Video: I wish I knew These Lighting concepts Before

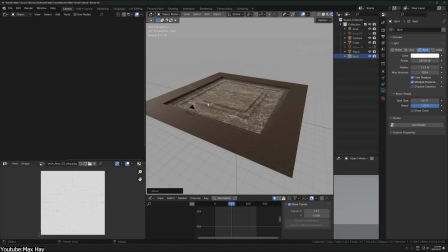487s
In the context of 3D rendering and animation, costics are an important aspect of achieving realistic lighting,
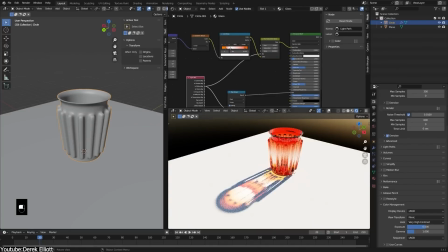493s
particularly in scenes involving water, glass, liquids, or other materials that can bend or focus light. And when light passes through a transparent object like a glass of water,
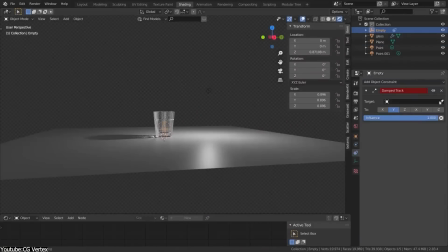503s
it bends or refracts and can also reflect off the inner surfaces of the glass, creating concentrated areas of light.
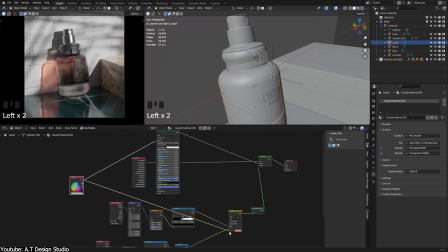509s
And these concentrated light patterns, known as caustics, contribute significantly to the realism of a scene, making it more lifelike and visually compelling.
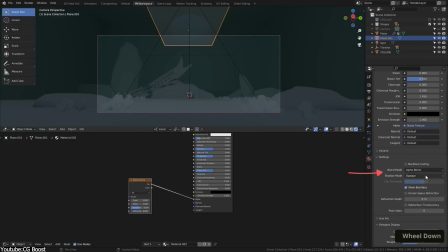519s
Using caustics is definitely gonna help you improve your renders. But if you want to create realistic organic stuff that can look realistic, like characters,
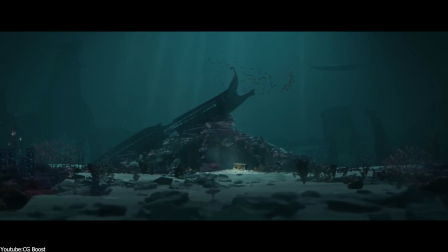527s
you will have to know about the next lighting concept called subsurface scattering.
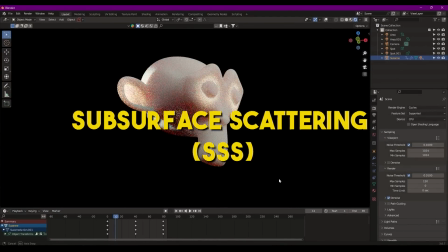532s
Subsurface scattering is a phenomenon in which light penetrates the surface of a translucent material,
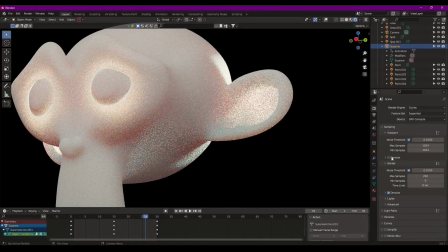538s
scatters beneath it, and then it exists at a different point.
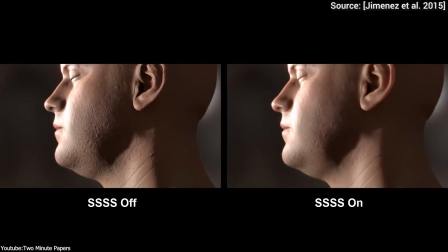542s
This scattering of light gives a material a soft, glowing appearance that is crucial for replicating the realistic look of materials like skin,
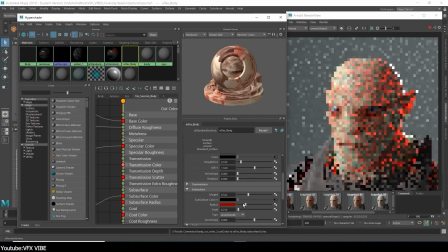550s
wax, marble, in addition to certain types of plastic.
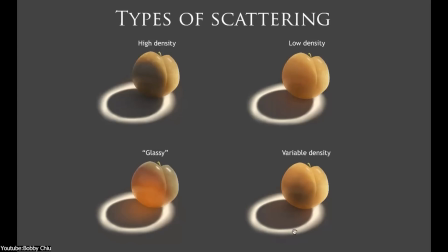554s
And just so I can explain it better, while light hits these materials, it simply doesn't bounce off the surface.
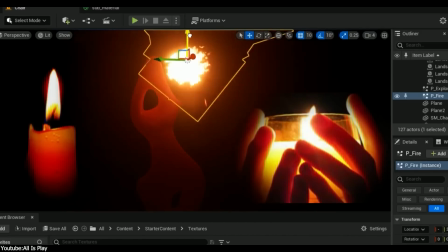561s
Instead, it travels through the material interacting with its internal structure before emerging,
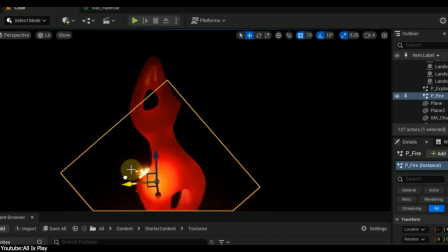567s
which creates the effect of light diffusion within the project or the object. And this is what makes all the difference.
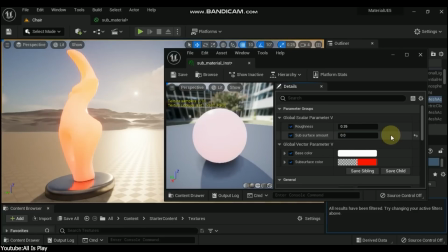573s
This is particularly important because it allows for realistic portrayal of organic materials, especially human skin.
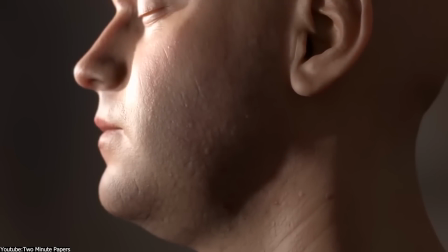581s
And if you tried to create human skin before, or if you watched it closely, you know how complex it is.
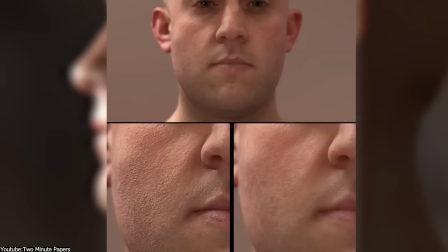587s
So light scatters through the layers of tissue and exits with a certain degree of color change and softening.
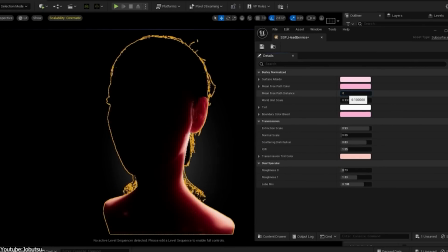594s
And without accurately simulating this effect, skin would appear naturally harsh and plastic-like,
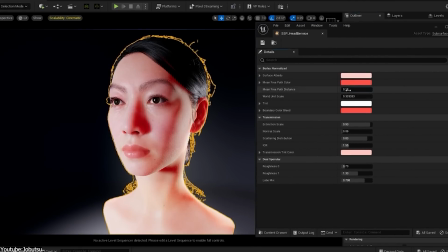600s
Liking the softness and subtle color variations, which are key for a lifelike appearance. And this is, I would say, a problem for a lot of 3D artists, especially those who create characters.
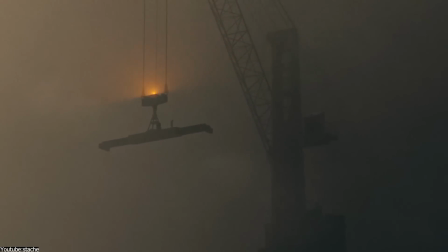612s
And there you have it, guys. I hope you found this video useful and informative.
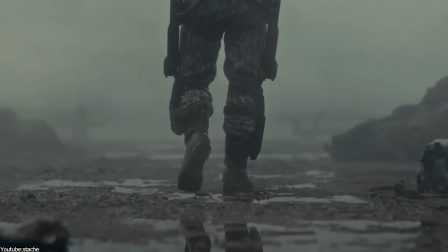617s
If you did, please give it a thumbs up and please subscribe to this channel to receive more videos like this.
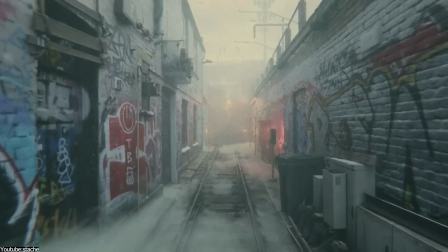622s
Thank you very much for watching and I will see you in the next one.